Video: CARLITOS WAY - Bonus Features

I didn't want to do another movie with Spanish-speaking gangsters.
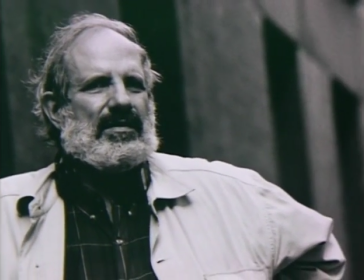4:13 And he kept on saying, you've got to read the script, you've got to read the script. And I ultimately got convinced to read it.
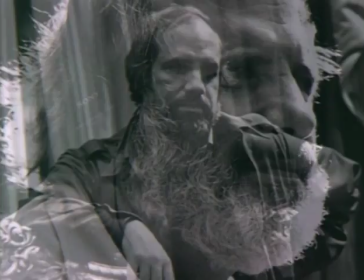4:19 And it was only because I liked the script so much that I did it, because I did not want to return to this particular terrain again.
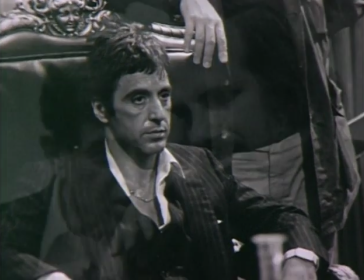4:25 I thought I'd done it in Scarface. As much as I liked working with Bregman and Pacino,
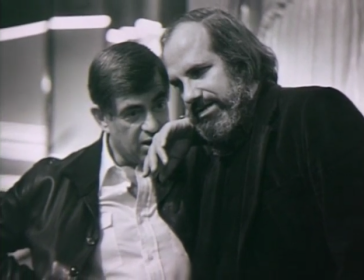4:31 it's a long difficult struggle but the script was so good that I said I gotta make this and that's
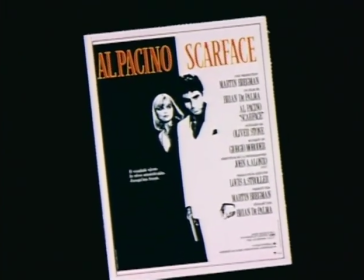4:38 what convinced me I didn't find it that dissimilar having spent a
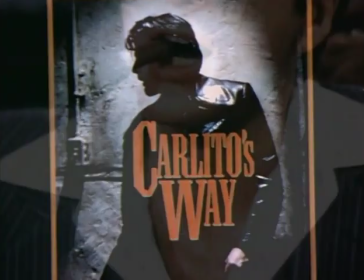4:44 lot of time with Spanish gangsters the sensibility is very similar whether they're
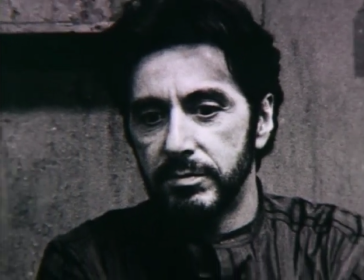4:50 Cuban or Puerto Rican what was different was Eddie
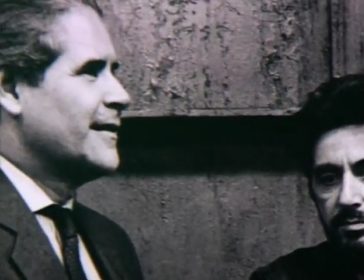4:55 Torres is a real guy I recollect going with him up to Spanish Harlem to the barrio and walking the streets with him and pointing out
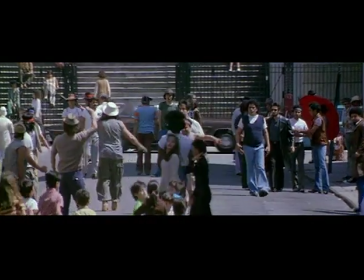5:04 you know I mean I'm a veteran of those streets just about every corner that I can tell you so-and-so
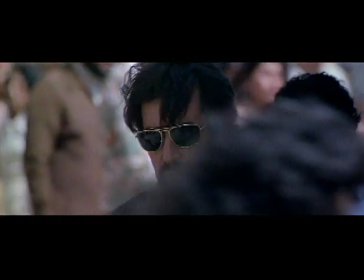5:09 got shot here so-and-so got stabbed here I mean you know this sort of thing we had Eddie
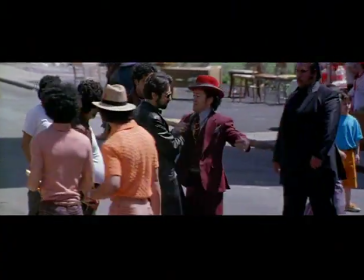5:14 Torres to follow and watch and that's what I like about
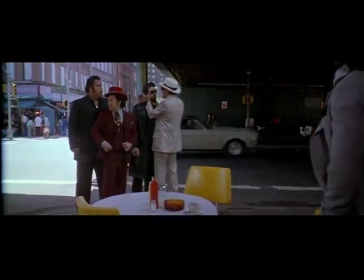5:18 Spanish gangsters you sort of have the Italian kind of warm
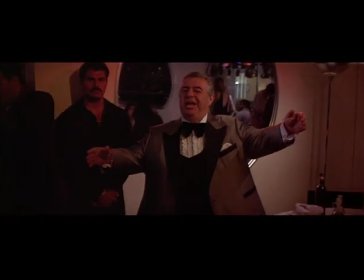5:23 feeling familia religious thing going on,
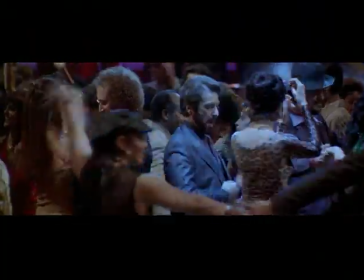5:28 and then you got all the music. You have this great Latin music, which I don't think you have with the Italian gangsters.
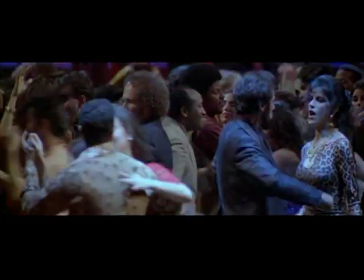5:36 That's what makes it a whole different world for me.
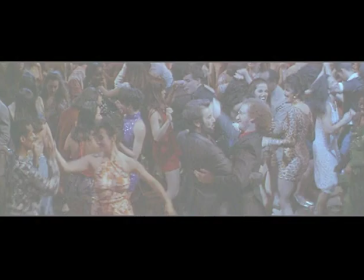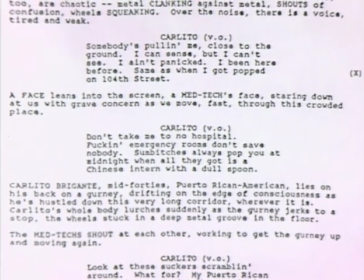5:47 I wrestled for a long time with whether or not to use this voiceover.
Somebody's pulling me close to the ground.
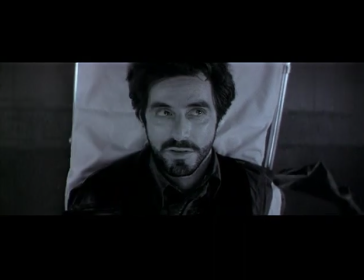5:55 I can sense, but I can't see.
Voiceover can be overused, and it can be terrible, but in this case, I just didn't see any way to tell the story without it. So when I came on that idea, which is that the whole thing takes place in the second or two that Carlito is remembering right before he dies,
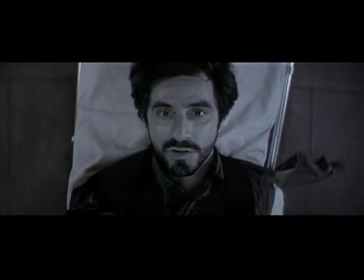6:11 that was when I felt like I really had a structure in which I could incorporate all the best material.
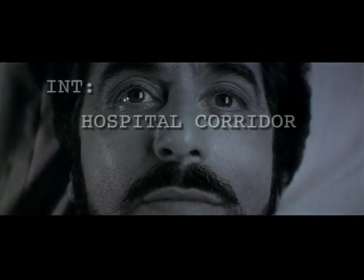6:17 Before Brian got involved, the voiceover took place in a hospital.
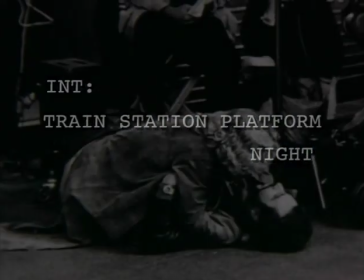6:22 And then Brian's idea was to move it to the train station where he'd almost, you know, such a romantic image.
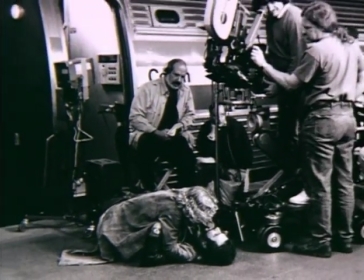6:28 That's what I love about it. There's so much that echoes of the 40s, 40s filmmaking, Brian's idea, which I loved, was that the whole movie takes place in a moment when the wheels of the stretcher get stuck in a crack in the floor.
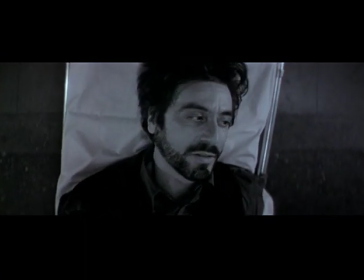6:42 The whole movie's a recollection from right there.
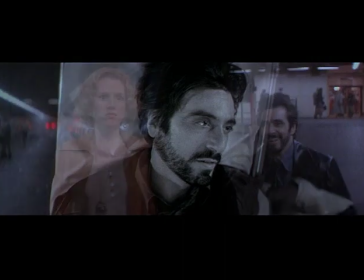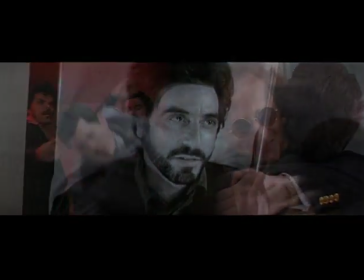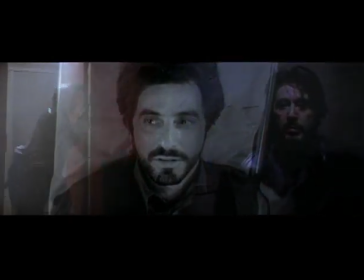6:57 It's a classic film noir concept. You know, the guy that gets shot at the beginning of the film, recounting, obviously, Sunset Boulevard is the prime example.
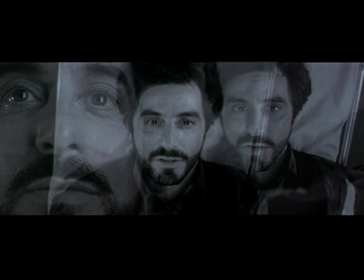7:05 I was trying to do it in a way that you would be brought back to the sequence and not realize you were in the death scene until it was too late.
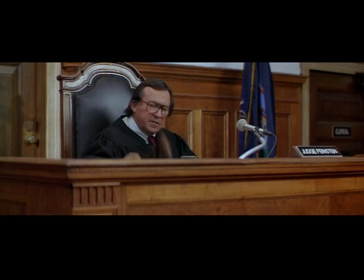7:17 The indictment is dismissed. The prisoner is discharged. Call the next case.
The name Brigante, it's a Corsican name.
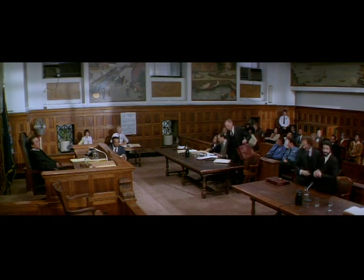7:24 There was a whole lot of smuggling going on in Corsica, even before the dope trade. In the center of Puerto Rico, where my parents come from, there was a lodge in the 19th century immigration of Corsicans.
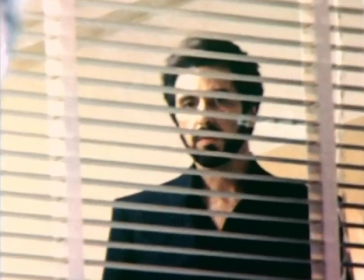7:35 So that's where I got the idea that he was of that origin.
I'm tired.
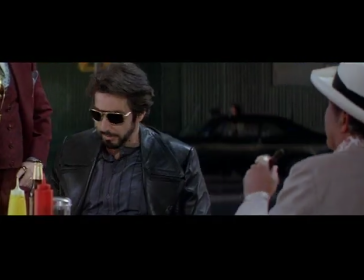7:41 Carlito Brigante is kind of a composite of a lot of guys I grew up with and it's autobiographical to some of the some of the earlier episodes in the book of a non-criminal nature I might add on me most of it is from the guys that I grew up with and there
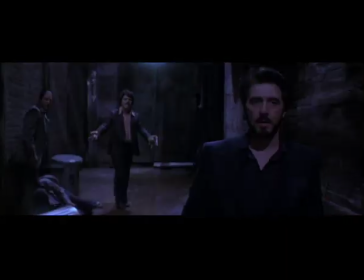7:58 are a lot of guys in Harlem those that are left who claim they are the prototype for Carlito Brigante but I always dismiss them say you too ugly he was a good-looking guy or you never made any money or you He never killed nobody,
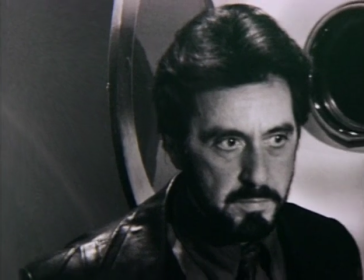8:11 you know, that sort of thing. But he's really a composite of several guys, three in particular.